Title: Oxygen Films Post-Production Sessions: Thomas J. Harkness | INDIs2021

Hello everyone and welcome to my workshop where I'll be going through a sex scene and how my thought process goes through the sex scene and how to create intimacy within the scene and make sure the rhythm and the pacing is correct when going through. It doesn't have to be on Premiere, it doesn't have to be on any specific type of editing software. It's just the general tips and tricks that I do to go through it and go through each individual shot. And as well as that, I'll be going through an argument scene and a action scene just to show how you can get that fierce, like very make people feel uncomfortable when they're watching. That's what you want to do, and I'm going to show you how to do that right now in this workshop. Well, my opinions on how you can get that right. Yeah, so let's get started.
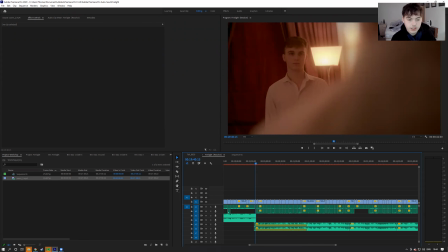Right, so let's start off with the first shot of the sex scene, which focuses on Nat's character Kane, which is how I wanted to introduce the scene
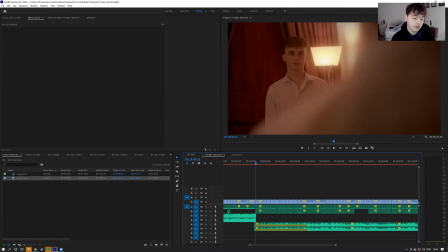because it was his decision to arrive and meet up with James's character. Because those two were, having a bit of a scuffle at the start of the film of arguments and disagreements.
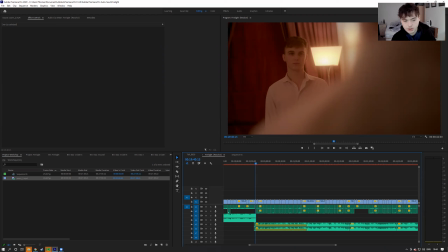So now showing that it's Kane's choice, we want to start on him as the start of the scene. This scene does contain music. What I like to do when it comes to music and creating a rhythm to a scene is hit every other beat.
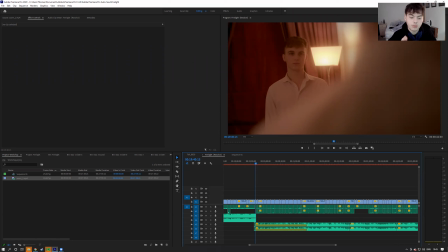And you don't have to hit the beat when you're cutting, but you can hit any other beat and it'll feel a bit more smoother and natural. Kind of like a music video, but not hitting every single beat when you cut. So if you look at the bottom, I've created markers for each of the beats.
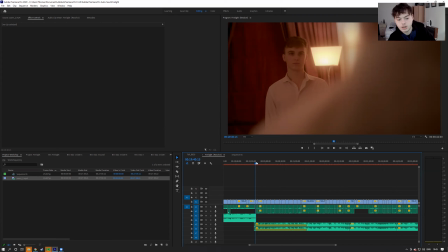So I'll play through the song, and I'll just keep hitting the M key on the Premiere, but it can be on Avid or anything like that you can create markers.
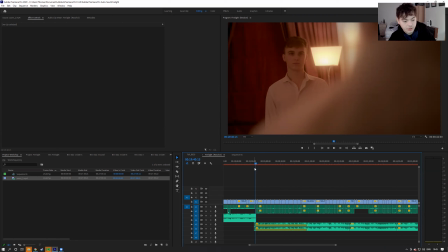And I just go through and play the song and hit to the beat. And then it makes my life a lot easier when it comes to wanting to cut onto the beat, as well as that matching shots and things like that. So it doesn't have to be perfect. Sometimes it could be slightly off. It could be, on it.
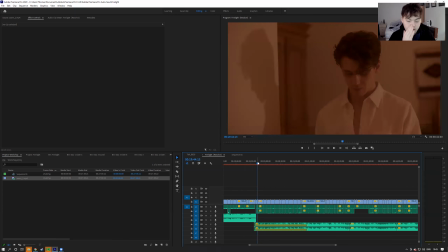But that's generally how I like to get the scene started or get it moving a bit smoother. Feels a bit more natural with the music. As if the music is helping instead of dictating the scene. That's why you want to hit not every single one when you're cutting.
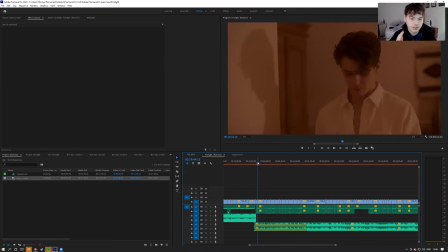You want to hit every other one, because then it doesn't mean that the music is dictating the scene. It just means that it's being involved. Then we cut to a shot of James' character getting undressed and taking off some clothes,
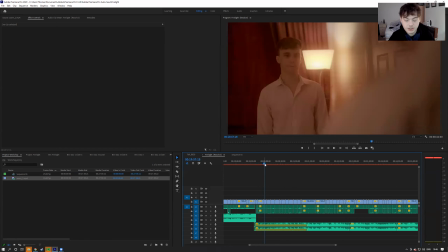all while Nat's character is watching from a fair distance away, because we want to have the both of them come together, and this is done very well using the blocking and things like that. But the first thing that I want to talk about is the script
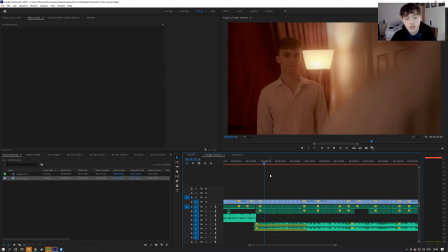supervisor giving you a notes of what shots are best and what works well with continuity of the scene. It's very important to make sure that as much as the scene's good and that the take's good,
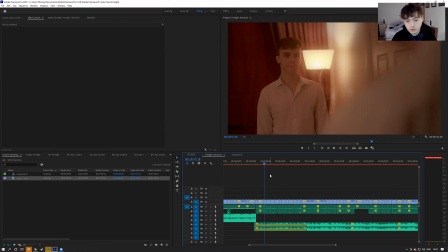that continuity is vital, especially when it comes to blocking, because what I like to do is when I'm cutting,
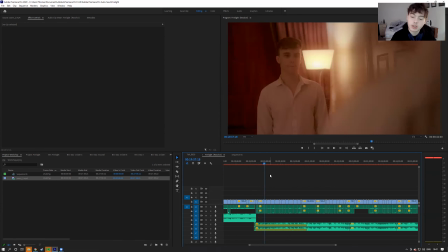I use movement and blocking to create the cut and make it seem a more seamless transition from each of the shots. So instead of cutting on like when there's dead space, which I can do sometimes when it comes to reaction and dialogue and speaking to each other,
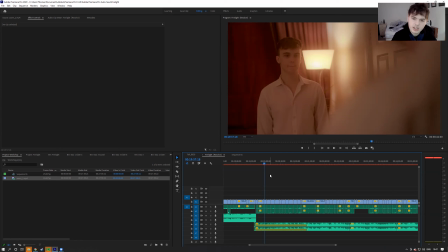I like to use movement to get the cut just right and make it feel smooth into a scene, and that's done the best with great blocking from the actors.
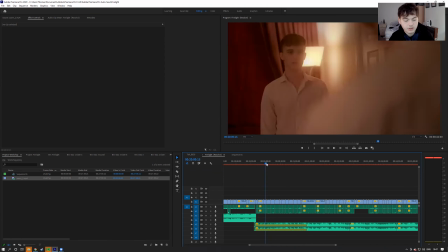So for example, there's a bit here where he takes off his shirt from his shoulder there,
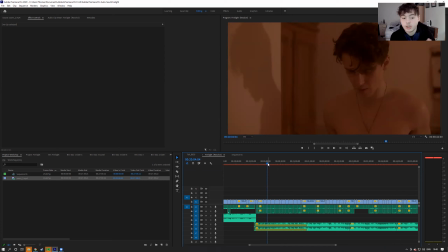but then cut it to exactly where it would be on the shoulder in the next shot, and makes it feel like almost a seamless transition.
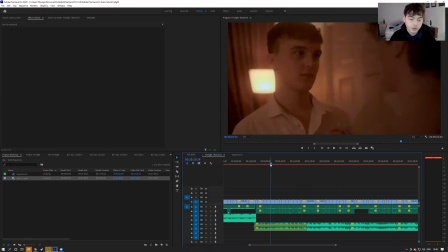Kane then moves forward, Nat's character, and we cut to him where he takes a left step instead of from both shots. So it then makes it seem like the transition and movement is going with the film.
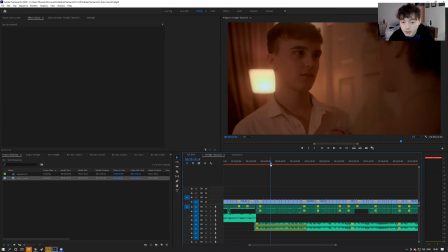So that means you won't feel like there's a cut there because it's just seamless moving.
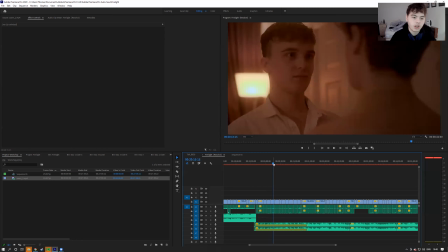Yeah. Let me get to a close up here. What I like to do is use emotion and reaction shots. So mainly focus on the face. I like close-ups, especially in an intimate scene like this scene,
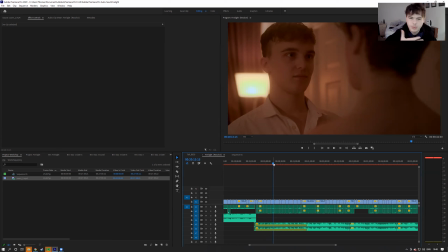because it just creates a bit more of involvement. You know what I mean? It creates a lot of intimacy and a lot of comfort when you're watching, and seeing the reaction and
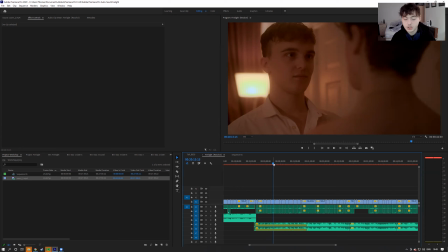thing from both characters before you go to any action shots like close-ups to hands or anything like that, is to make sure the emotion's there before we get into the intimacy, which has done and performed very well from the both of them.
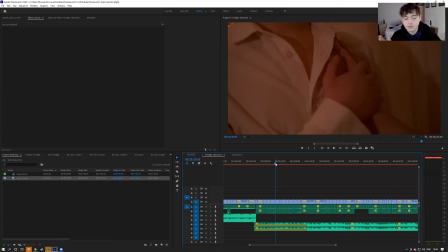If you see here, so he's gone from Nat to James to Nat again to a close-up of the hand. And James's hand touching his shirt, and then them both holding hands and unbuttoning his shirt together,
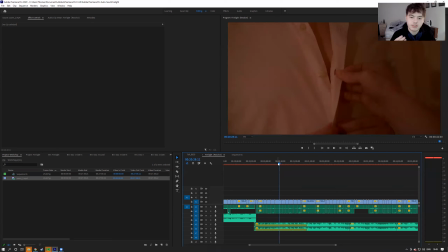which makes it a little bit more intimate, because I feel like hands are very important for intimacy. It creates like a very nice
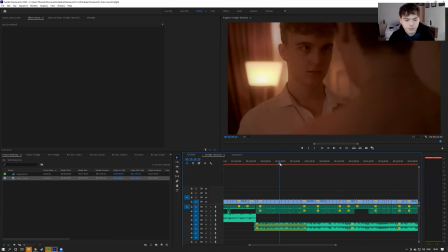reason, you know, it's more sensual than sexual, I believe, and it just creates a nice moment. And then as soon as he's done unbuttoning the bottom, as you can see, James is still looking at the shirt
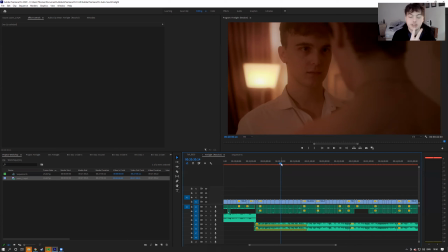from behind, but Nat is focused fully on his eyes, which I thought was very well done. All you have to do to get this type of stuff is just look at a few takes.
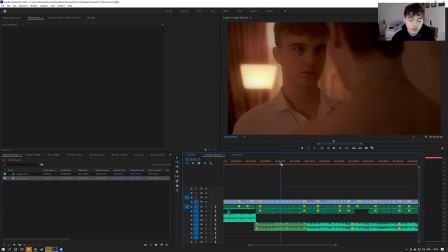I like to speak to the director most of the time and see what they feel like the best shot was, because most of the time editors aren't on set to be able to review which takes were good and which takes were bad.
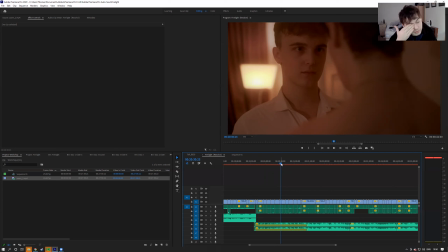However, if you speak to the director personally and work a bit of a closer relationship with the director, or you read through the script supervisor notes, usually there's notes on there that tells you why the certain take is the best one.
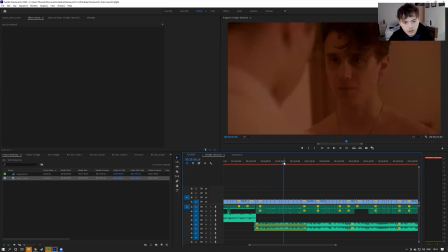Going through here, and suddenly switches stances. So instead of it being now Nat staring into his eyes, it's James staring into his eyes as Nat unbuttons his own shirt at the bottom.